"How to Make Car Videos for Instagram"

so now what we're gonna do that the car is in its position what I'm gonna do is go around the car and look at details and
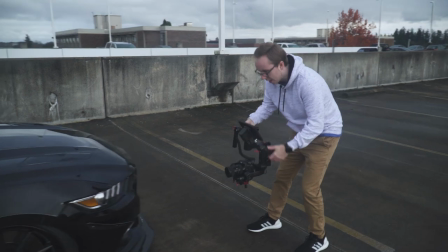pretty much I just go around the car and I just highlight highlight different parts so because when I go back in post I can always rearrange it
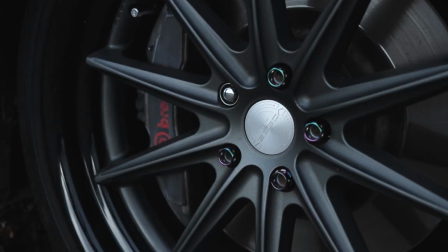I don't have to go around the car and all my shots I can get a shot of the wheel I can get a shot of the the wing I can get a shot of the spoiler the chin spoiler that kind of thing you can always re-edit it so I shoot in a
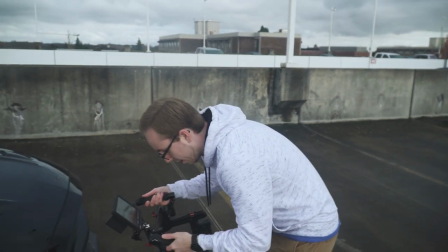circle basically but I re-edit later another big thing for
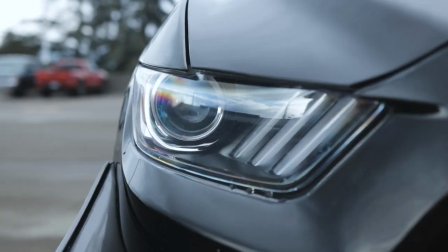me is keeping reflections away so for a black car you should always shoot with a CPL which is a circular polarizer typically right now I have an ND running because I want high depth of field between the car and the background.
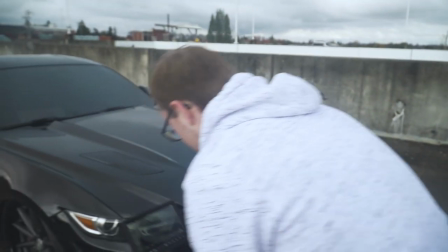But shooting this headlight, if I stand right here, I can see myself in the headlight and I do not want that. One of my biggest pet peeves in shooting video is seeing yourself in the video. You see yourself holding the camera in a reflection. That's an automatic fail for me.
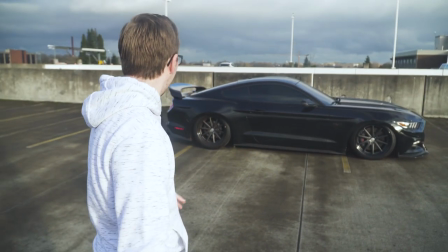So I got all the detailed shots of the car. I got all the wide shots of the car. so to wrap it up for something simple like this I
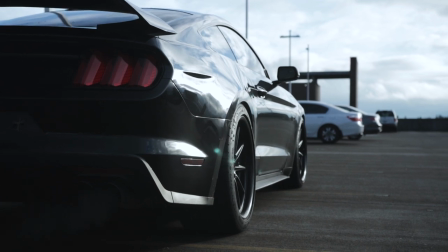just try to think of a way to like show the car leaving driving away in some sort what's
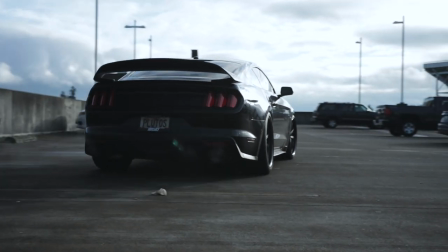up guys we just got back from shooting with our guy toe and we're gonna go over some basic editing tips alright so what's the first editing tip you
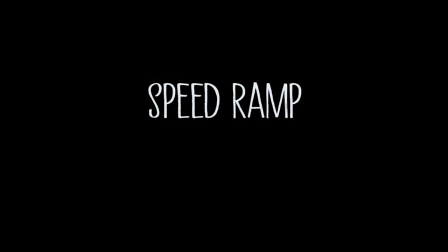got so first one speed ramping so for example he came around the corner and parked his car and then it aired out. That shot kind of got drawn out. He was having a little bit of an issue with his air because it wouldn't let him air out while he was rolling.
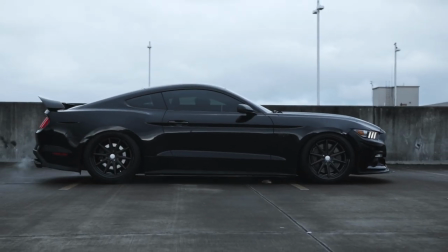To fix that in post we could add a speed ramp. So if you did that it would be fast motion, him coming around the corner, stopping,
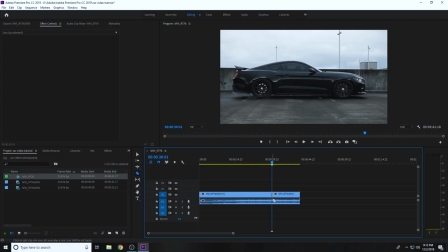and then maybe you would come back to normal speed and then he would air out.
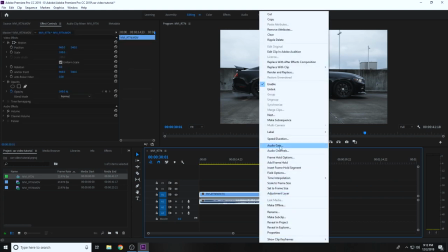So all you have to do to do that in post is split your clip and change the video speed of it. Whether you're in Final Cut Premiere, whatever it is, you can still do that. Tip number two we got is reversing clips. So for example, I talked about this a little bit when we were filming, but say you want to get a specific shot, and let's give an example of a headlight, you want to get a shot of a headlight, those cars, crazy custom headlights, you want to get a panning shot from right to left because you want to start with a
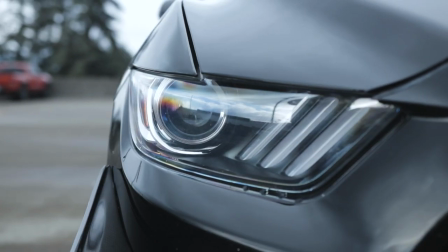shallow shot of just the headlight and you want to pan around and see the passenger side of the car. So, alright, that's easy, but let's say it feels really unnatural to you, so you're leaning on the right side and you're panning around to the left and you're just off balance and the shot's all wobbly and whatnot, no worries. If you feel more natural leaning left to right, do it.
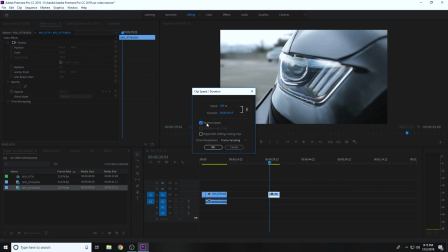Go back and post and if you really want that shot to be right to left to give that reveal effect, then just flip your clip, just reverse it. The only thing this is could become an issue is When you have things moving around in the background, so say you have people or something like that walking around You reverse that clip those people are gonna start walking backwards But that's just something that we're look out for But reversing a clip is easy if you want a different motion in a shot Mix up your shots a little bit if it's getting monotonous all go in the same direction Mix it up just by reversing your clips easy to do
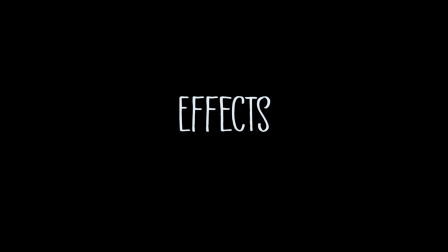Tip number three, we got effects. So effects, I use a lot of effects in my videos, I shouldn't say a lot, but I use quite a few. Some of my favorite ones are glitch effects, you can get plugins for that, which is what I use.